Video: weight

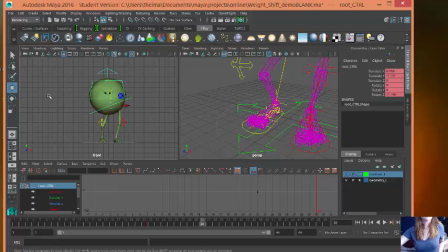244s
And I may have that going on a little bit too far, this contrapposto, because it's sinking in my other leg. There you go. Raise up that.
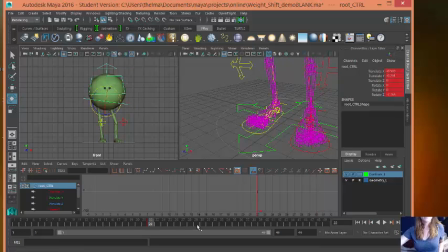260s
Wait, confused myself. Goes from there, it's up, and there, and 30. It's going to be up. Come on, go to 30. Yeah, 30. It will be up. So pull this over.
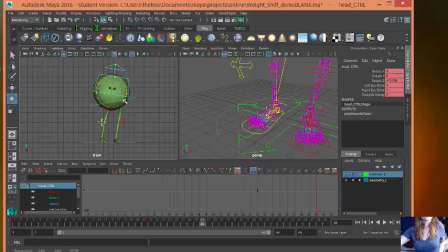282s
Turn this right here. And then I'm going to fix this foot to turn in a little bit more. And this already tells me that maybe I'm a little too far over. So I'll go like there.
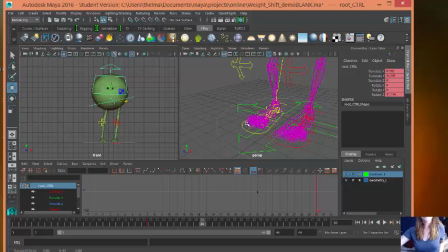302s
What I want to do is show that the weight's over that foot. Then I'll turn this one a little bit over. Okie dokie. Can't cheat that.
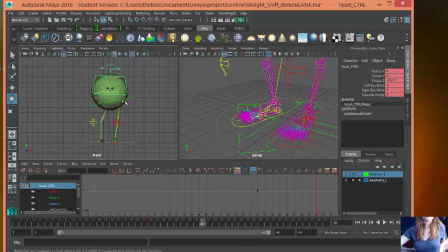322s
We can rotate it. Only rotate it. That's all it lets us do. Okay, so it looks comfortably like it's on that foot. Again, I'm just doing it quick and simple, quick and easy. Set that.
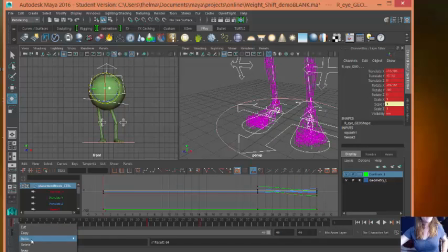337s
For some reason I have that keyframe. Don't know what it is, so I'm going to delete it. So I just have these two keyframes, right? This pose and this pose. They're pretty dramatically different. So I'm going to look at the middle pose, and in those other poses, it's kind of bent. So I'm going to let it rise up a little bit, because when we,
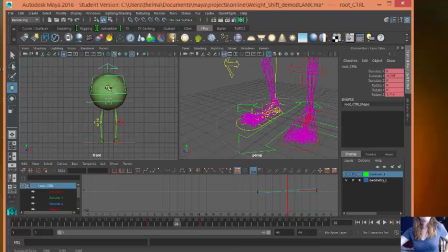360s
when we move from leg to leg, we go up. And you'll find out a little more about that when we do the walk cycle. So now I'm up at 26, S, right? Shake it up and down, right? Now let's see what I got so far.
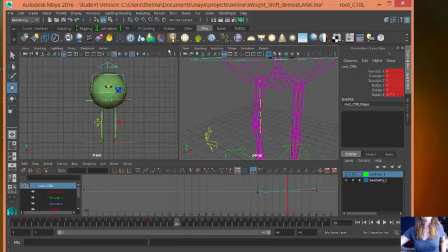381s
Oh, I have to have my window chosen to see it. So kind of cool. What I want to do now is finesse it a little bit. And I'm going to take this,
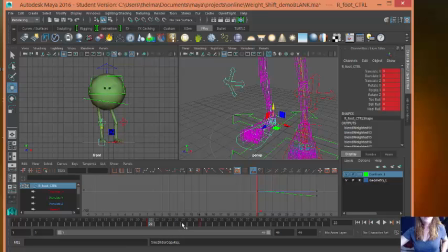398s
and I'm going to keep this until maybe 27. I don't want my foot to turn until maybe the last moment. And this is just crazy stuff I'm doing on my own, because I want a certain look. And I'm going to do it here too.
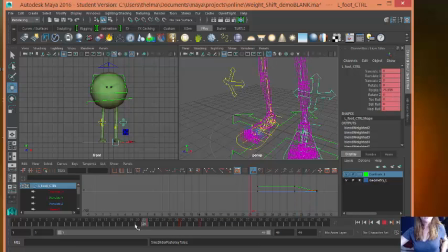419s
Let's see if that did anything interesting. Well, that may not be necessary. Let's go to here and think, what can I do creatively to that foot to make it more interesting?
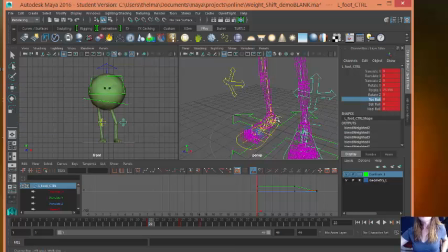436s
So it's not on that foot, so let's try a little bit of toe roll. What does that do? Ooh, that's kind of cool. So maybe I'll do a little toe roll, a little bit of a ball roll. Okay, maybe it's a little swanky. Okay, what does the heel roll do? Ooh, puts it up like that.
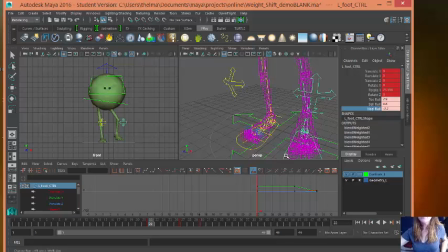456s
So why don't I take that, make it more interesting by pulling this down to the ground? And let's make sure it's on the ground correctly. Looking here, yeah, that's on the ground. So now I'm going to press S, Coolio, and copy.
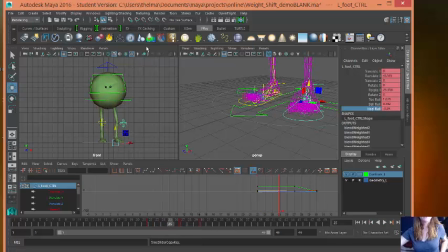476s
Well, I don't need to copy that. Let's see if it stays on the ground. Look at that. Makes it a lot more interesting. It shows you that he's now putting that weight on that foot. So let's now do the same thing over here to show that the weight is off the foot.